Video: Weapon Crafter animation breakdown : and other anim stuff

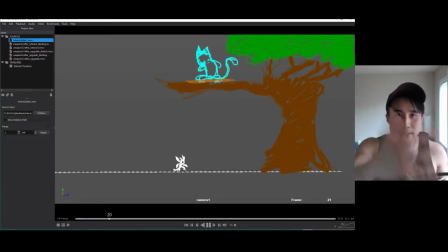(8:09)
The big swing, it represents like a big beat, you could say, like a big long beat. The staff spinning creates like a kind of like a humming noise. Like, you can see this whole thing like music, you know. There's different, it's like an orchestra.
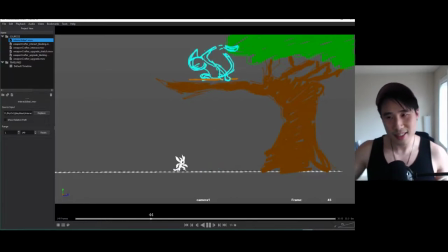(8:26)
There's like the violin guys, and there's the big drum guys, and then there's all girls, big drum people, and the plate, kong, that little thing. All these little things, it creates like an orchestra, so that all these little things can represent like his hands,
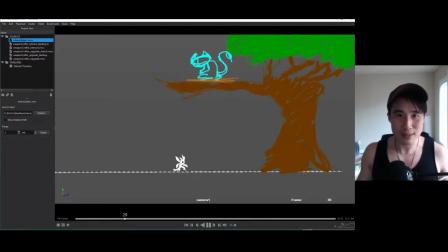(8:45)
and this big thing could be his legs, and this thing, small thing, could be his ears. You could see your animation as an orchestra, different instruments, different timing, different sounds,
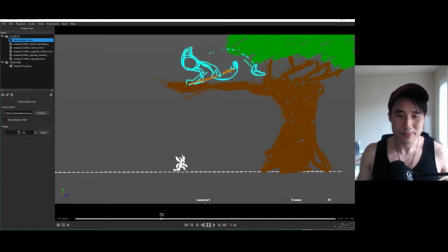(9:00)
something like that, right? But timing is the main thing in this, timing and posing.
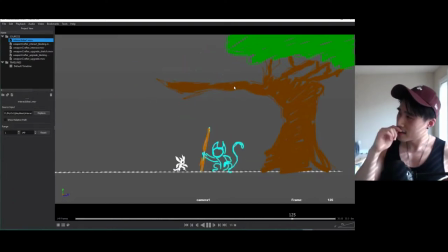(9:07)
So once I got this down, and then I would get feedback.
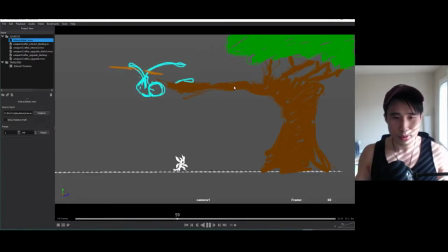(9:14)
I would share this to my coworkers. So we have like a little social media platform where we show our ideas and our stuff. And they give me the thumbs up and, you know, just go with it.
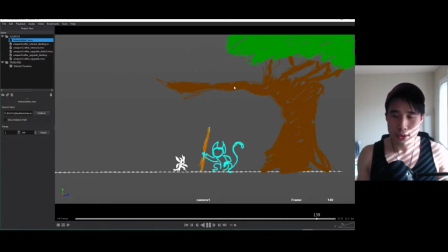(9:27)
When I was working with Moon Studios, it's very open, transparent culture. So everybody can give ideas and everybody can pitch in, so that's very good.
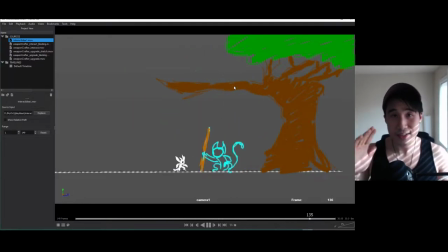(9:42)
Once I got the okay, and I decided to go with start blocking out the poses.
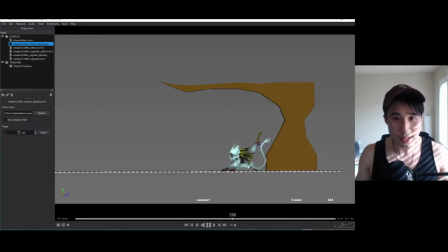(9:50)
So this is my blocking pass. You see everything's in stepped. I even added the spinny staff motion. This is just a poly mesh, and you just deform it, duplicate it, so you have two, and you just have it spin at a certain speed.
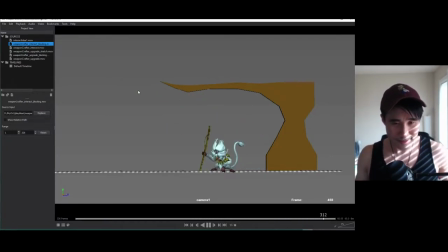(10:07)
It looks like it's spinning really fast. That's the trick. What else? And you want your camera to always match whatever you're doing. So if you haven't played the game, it's a 2D platformer and the camera is really far away.
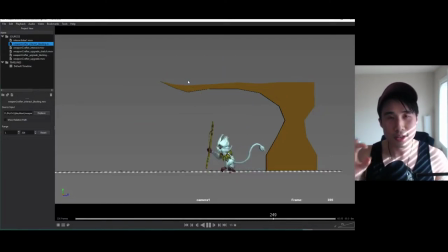(10:25)
So everything is very small. Like the characters are really small. Even this camera right now, it's actually pretty zoomed in because they're actually smaller than that.
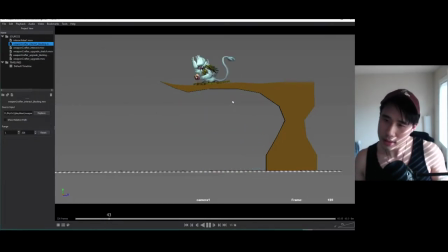(10:38)
What else? Yeah, so in this phase, I focus on the poses and the timing. The timing, I'll keep it exactly the same as my 2D drawing.
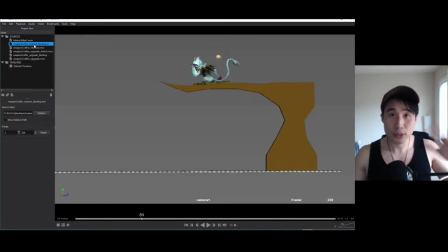(10:54)
And I just go to that pose, I go to that frame and just pose out that pose. Yeah. And you want to think about silhouette, flow in the body.
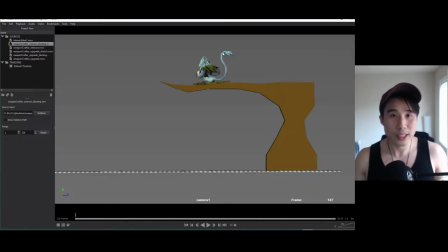(11:08)
There's always a nice flow. If you're working with a character with a tail, for some reason S shapes always look nice. So just go with S shapes. S shapes look nice. It's like the 3-point landing. 3-point landings always look good.
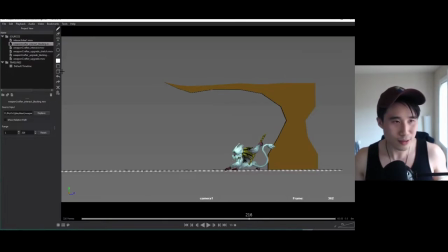(11:22)
Like this pose. No matter what you say, 3-point landings always look good. You know, even though it's cheesy, you see it every single time. But it works, you know. It works.
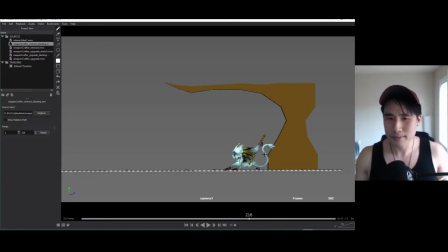(11:38)
I don't use the pen that much. So anyway, So I usually pose out the key poses. And if you have a character traveling across the map, like this guy, he's moving across space, translating.
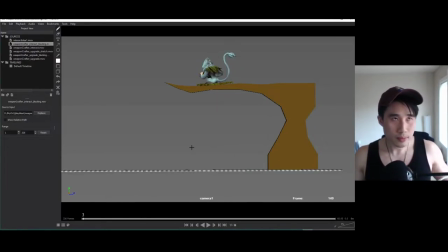(11:54)
I would usually pose out the big arcs. So he's traveling in this kind of arc-y space. Is it? Yeah, something like that. Hope it goes away, my drawing. Okay.
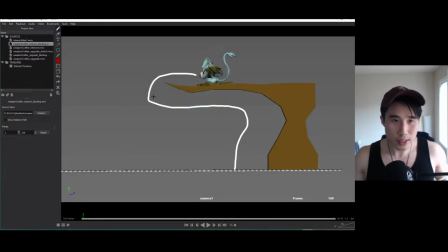(12:09)
So I would want to pose out when he gets here, when he gets here, and when he gets here.